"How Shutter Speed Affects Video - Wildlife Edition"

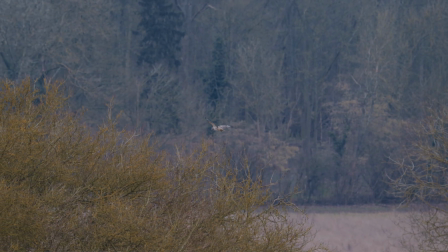[3:48]
Wildlife tends to be very quick and erratic and all over the place so it's hard to even if you feel at full speed other than like birds sitting on a perch tends to be kind of very quick darty you don't have time to really appreciate what you're looking at so I like to slow a lot of the video down so I'm gonna shoot at today we're gonna keep the standard for all the shots is 120 frames per second at 4k and then we're going to slow it down to a 30 frame per second timeline so basically everything's gonna be shot at a and played back at a quarter speed.
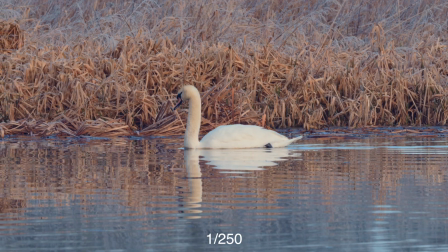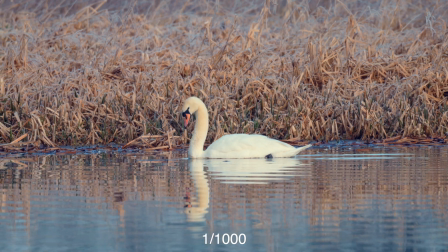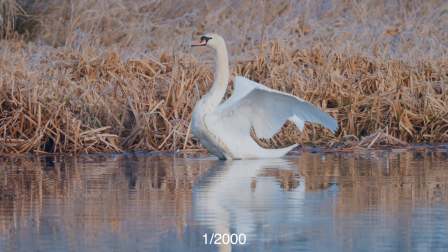[4:27]
Here's a more extreme example of high shutter speed. You can see as the wings flap you get more of this jittery jittery motion.
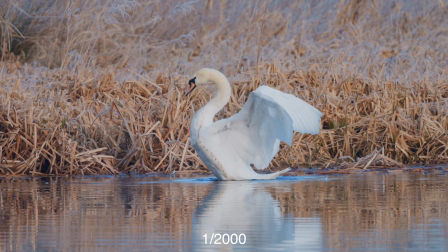[4:34]
Though honestly it doesn't look terrible and it's still usable. While it's filming this, we got a little kingfisher that flew by in front of the frame.
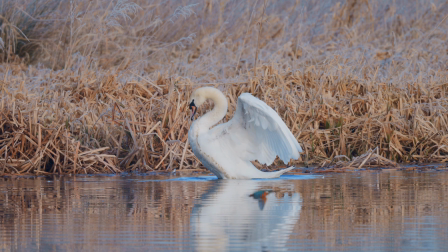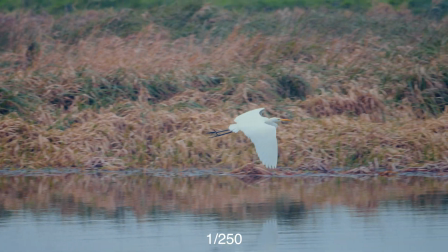[4:47]
Now to contrast this with the previous clip, this is a shot with a more standard shutter speed for the frame rate that we're using.
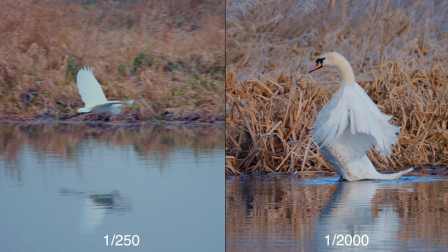[4:54]
If we go frame by frame you can see on the left a lot more blur on the wingtips in comparison to the Swan on the right.
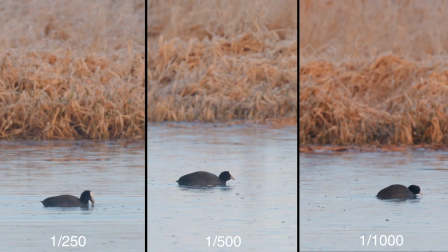[5:01]
To be honest, in scenes without a ton of motion going on, it doesn't make a huge difference visually with the shutter speed,
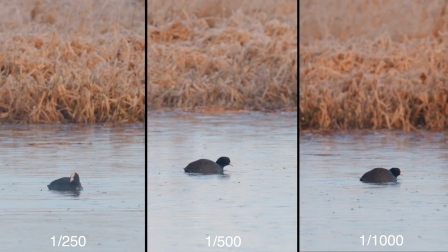[5:07]
though in the 1-1000 shutter speed you can see the raindrops are a little more pronounced and more blurred and smoothed out in the lower shutter speeds.
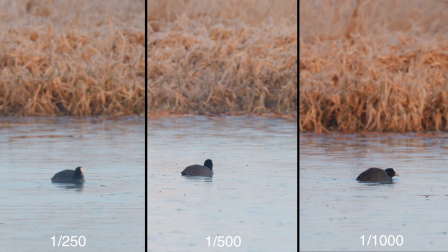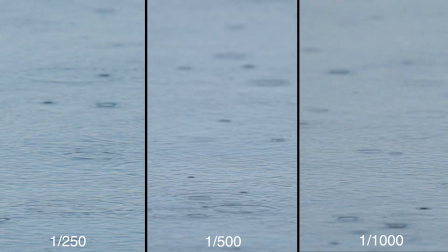I noticed early on in these tests that I tended to prefer around the 1-500th to 1-1000th
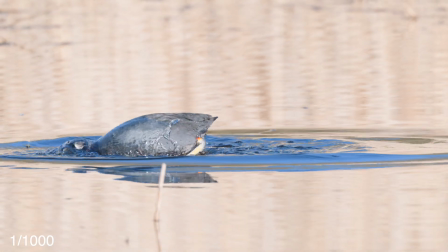[5:31]
shutter speeds which equates to about a 90 to 45 degree shutter angle.
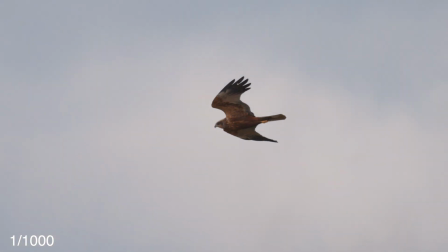[5:38]
That just seemed like a good balance of what I was looking for.
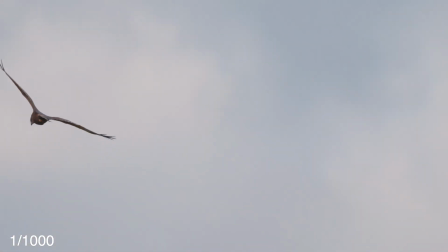[5:44]
This is all very subjective. There's no real right or wrong answer here.
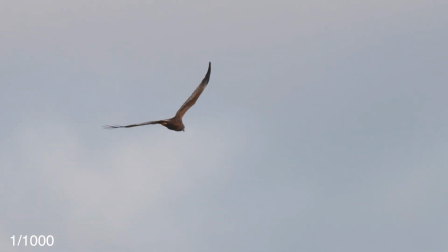[5:48]
It can vary from person to person on what you prefer and this also varies greatly depending on what you're shooting.
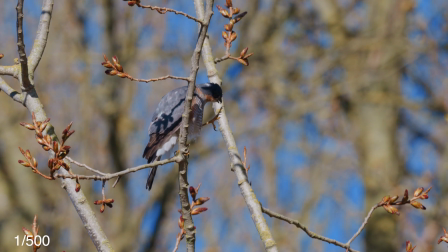[5:54]
If you're shooting a lot of fast motion obviously your shutter speed is going to have a lot bigger impact than if you're just shooting still or slow-moving subjects.
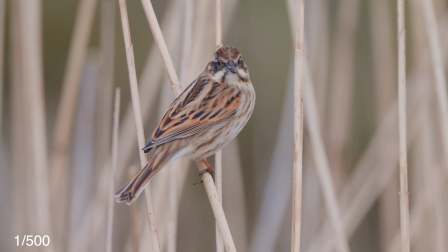[6:05]
But overall I think one of the big takeaways is that yes the shutter speed has an impact,
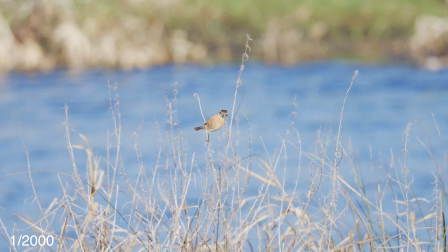[6:10]
but when you're doing stuff like this where you're shooting wildlife, wandering around, and I do a lot more run-and-gun style,
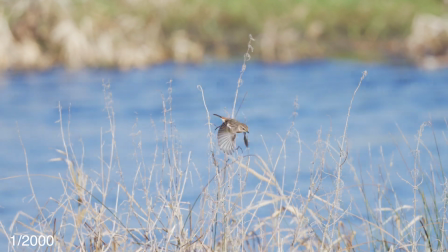[6:17]
you can have a little bit of flexibility in your shutter speed.
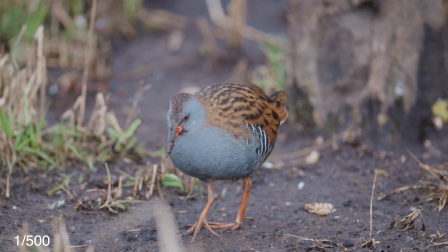[6:21]
Why that's important is because as things pop up and lighting is constantly changing you're not setting up your camera,
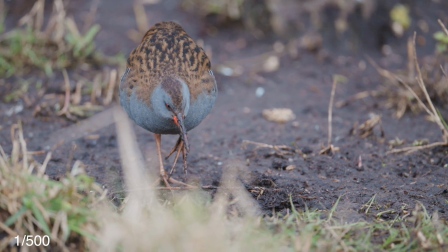[6:28]
you're not using ND filters to properly expose every single scene and having the flexibility to adjust
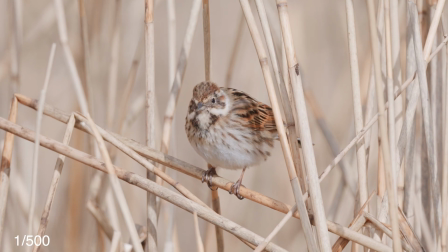[6:34]
your shutter speed on the fly to get the correct exposure for the shot is a little more
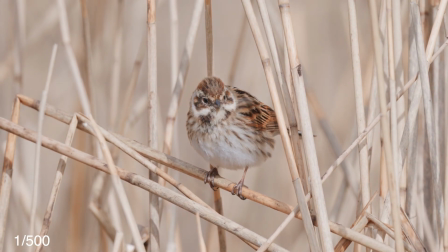[6:39]
important than getting it perfectly right with the shutter speed.
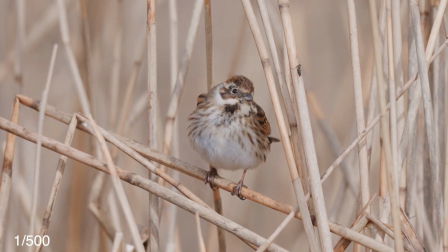[6:44]
When shooting video outside of wildlife I do tend to follow 180 degree rule
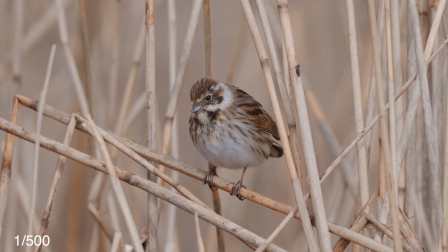[6:49]
as this does tend to lead to more natural pleasing results.
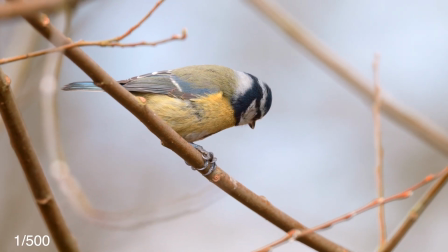[6:55]
However when shooting wildlife I think I actually prefer the higher shutter speeds.
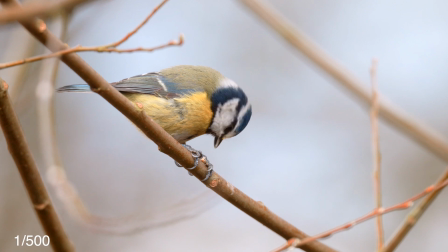[7:02]
Like the rule of thirds in photography, it's a great guideline but it's almost more important to understand why it's a guideline,
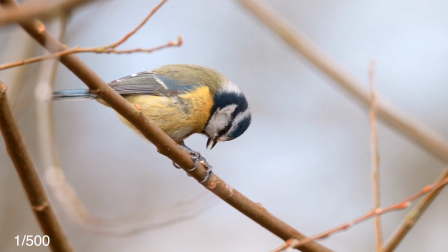[7:09]
why it's a rule and when to break it than it is to just follow it blindly. There are different opinions on this so don't get too tied up in it.
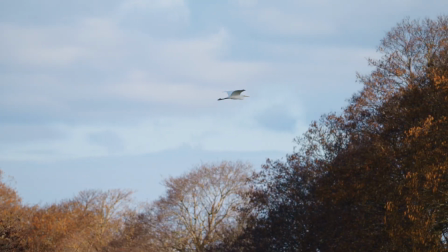[7:18]
Experiment and see what you like best. It's not always going to work out and that's okay.
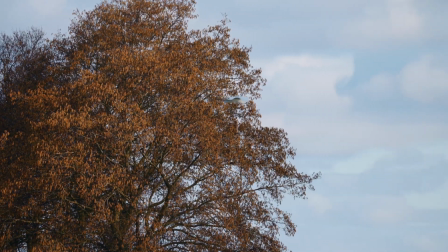[7:24]
It's more about learning and just getting out and enjoying this beautiful world that we live in.